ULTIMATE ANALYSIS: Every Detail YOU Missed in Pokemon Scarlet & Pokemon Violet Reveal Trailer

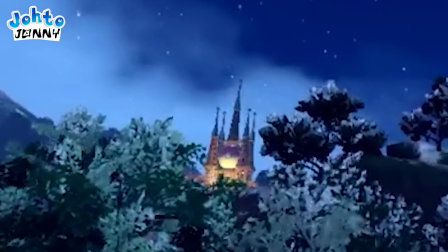(8:14)
Oh, by the way, we can see the league from here, so this places us slightly to the right of the Poke Center we saw at the main entrance I mentioned.
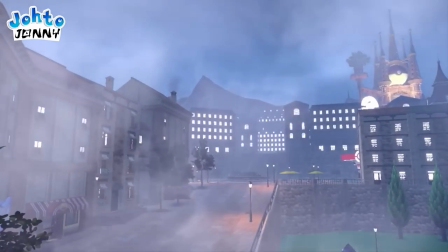(8:22)
Now, we're inside the city, and wow, the fog effects are incredible.
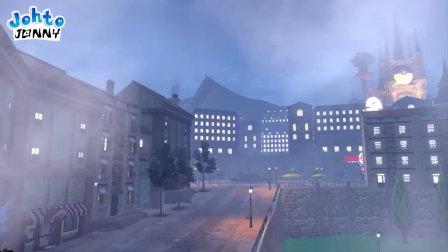(8:28)
It really gives a sense of atmosphere to the location. I wonder if this is a weather condition, or if this is caused by elevation.
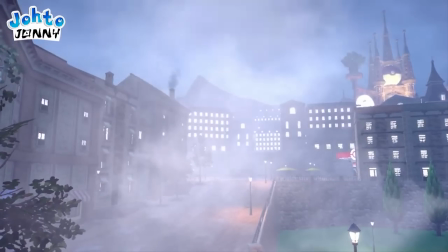(8:35)
I'm hoping for the latter.
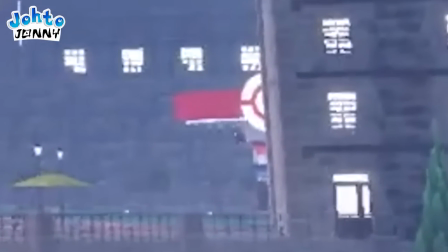(8:37)
We also have another Pokemon Center here, still boasting a holographic symbol above itself that we can see peeking above this building on the side.
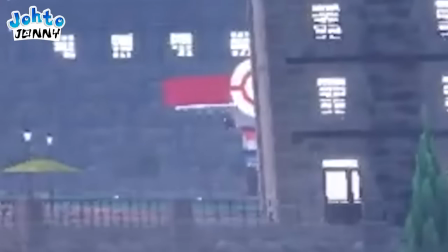(8:44)
But is it me, or is something not quite right with the Pokemon Center?
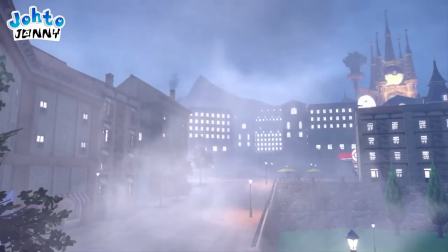(8:51)
More on that later. Anyways, this also seems to be a town square of sorts, as we see a circular structure at the center here at the foot of the stairs.
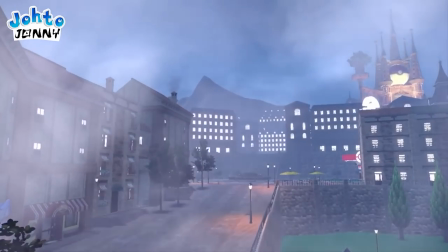(8:59)
All around, I love this city already. Now, let's glimpse the wilds.
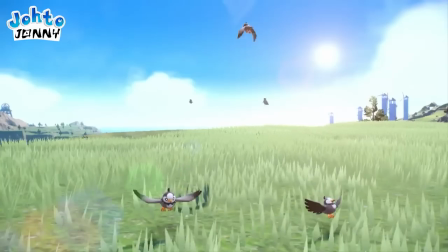(9:04)
In this sweeping shot of the fields, Starly are flying around like never before.
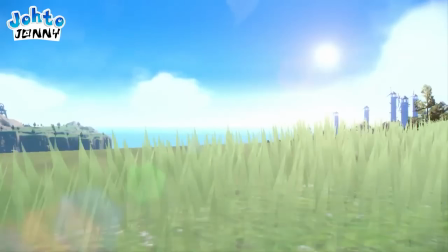(9:10)
This makes them even more lively than in Legends, which is crazy. They flew around in that game too, but it was only sparked by the player running up to them.
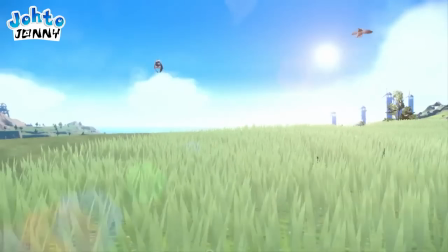(9:17)
Now it seems like they just kind of fly around in general. There's also one we can see standing in the grass here, so they didn't all fly away.
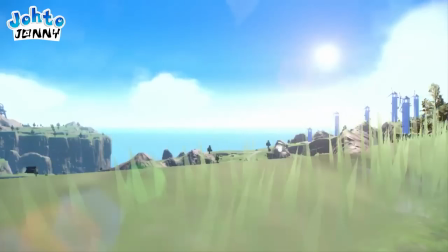(9:25)
Regardless, I love the sheer amount of grass petals and their windblowing physics. As we reach out over the prairie, we see not only a slew of windmills,
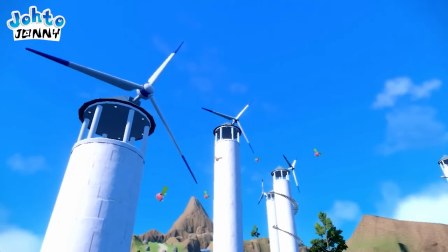(9:33)
as Spain is rightfully huge on renewable energy, but a closer look at the Pokemon Center.
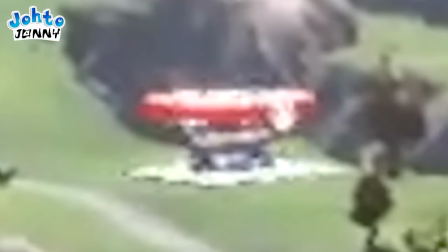(9:39)
Here is our confirmation that there is indeed a huge difference in their appearance than what we're used to. And no, I'm not talking about the hologram. That's right, the Pokemon Center now seems to be a seamless outdoor facility with no walls.
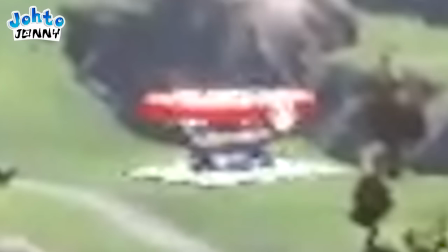(9:53)
It looks like you walk right up to it, heal your Pokemon, and walk away without going inside, or possibly even talking to NPCs. This is a great step in making tedious tasks more fluid, and I love it. It also fits with the seamless open world motif Pokemon SV is going for.
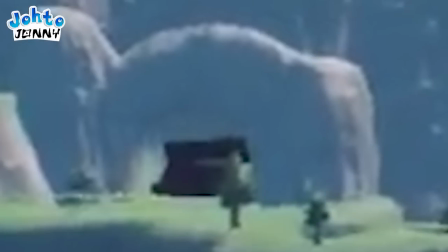(10:11)
I'll also point out this huge tunnel to our left. That's quite the grand cave entrance.
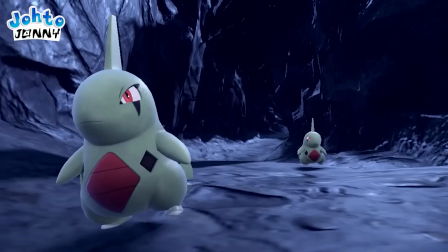(10:16)
We already know caves are confirmed by a later shot, but it's quite nice to see an entrance already.
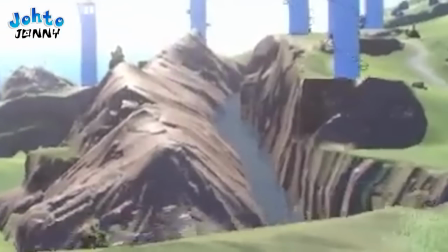(10:21)
Beyond that, there's a gorgeous flowing river to the right between the mountainsides. What a wonderful development of nature.
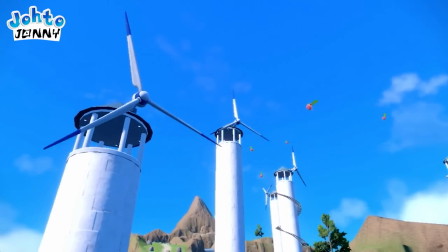(10:27)
Seeing closer to the windmills now, Hoppip are seen fluttering through the sky as the wind propels them. I love this neat little touch. The Pokemon really do feel tied to the world in a more natural way than ever.
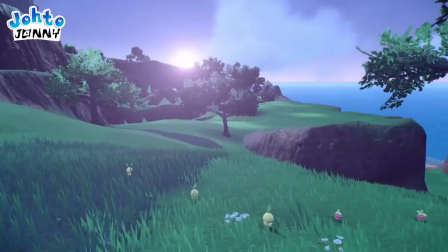(10:39)
This next shot does nothing more than confirm Bounsweet and Petalil are in the game.
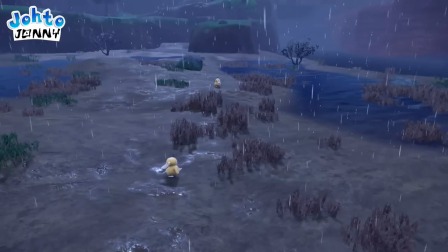(10:45)
But the shot after looks almost exactly like the Crimson Mirelands from Pokemon Legends, just in this new art style and with better lighting effects.
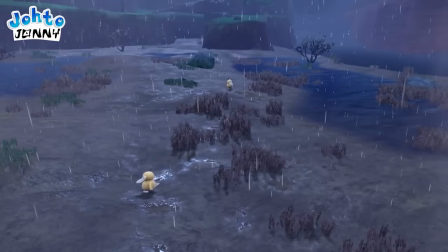(10:54)
The ground is actually wet too from the rain, which really helps to sell the weather. Nice touch.
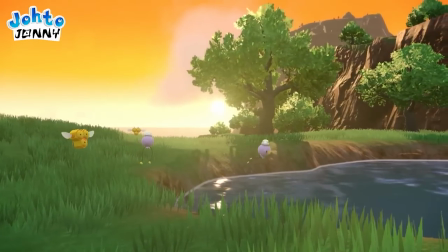(10:59)
Now, this shot shows the true beauty the game can provide. The lighting, foliage, Pokemon animations, textures, everything.
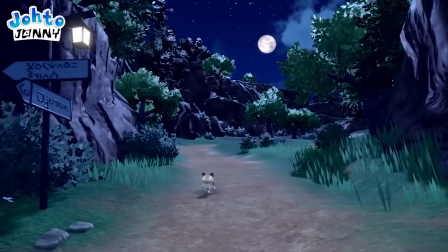(11:07)
This looks remarkable. Not much more to say about it here. Boy, is it nice to see modern marks of civilization in an open-world Pokemon game.
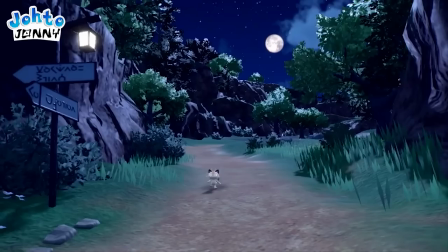(11:16)
Something about seeing these signposts here in this mountain path fills me with excitement and joy. And Meowth! There's something comforting about all this. I don't know how to explain it, it's just Pokemon Legends, but in modern day, which is great. I love Meowth's updated model, I love the little light above the sign,
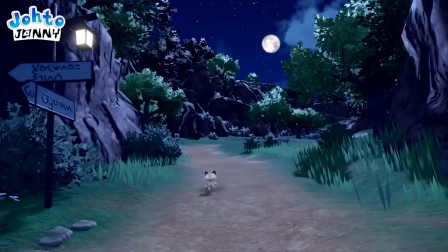(11:33)
I love the lighting the moon provides in this cut path between the mountains, I love the sheer amount of foliage and the improved draw distance. They definitely placed this scene here knowing it would have this effect. I think it's because this is the closest thing we've gotten to picturing the early generations of Pokemon in an open world.
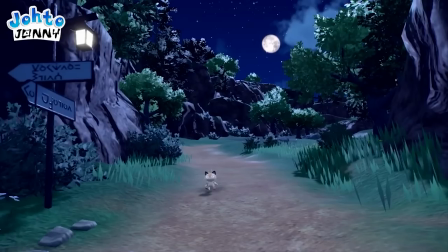(11:50)
Great job to the marketing team. Now, we're in the desert, with Stonejourner walking through it.
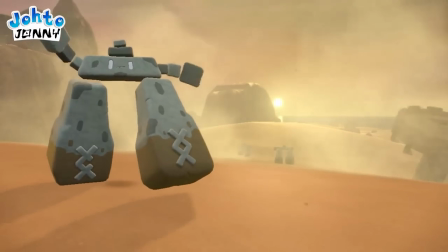(11:57)
Another example of the new Pokemon models, it's really great to see Gen 8 Pokemon be more fully realized.
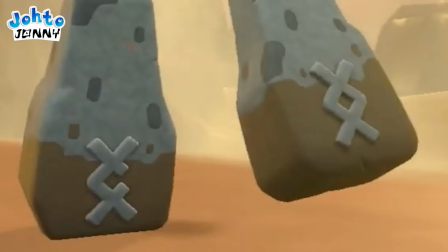(12:03)
You can see the X's on his legs are protruding with actual bevels, and the little stone pebbles on his head bounce as his legs hit the ground.
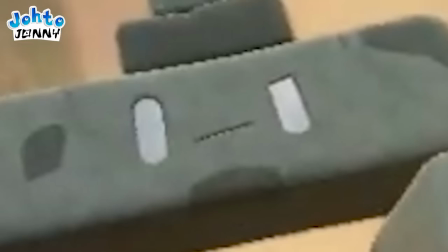(12:12)
His mouth is now an actual crack through the center of his stone, and of course, his eyes have actual depth rather than just being textured. Just like all the other updated models we've gotten since Legends.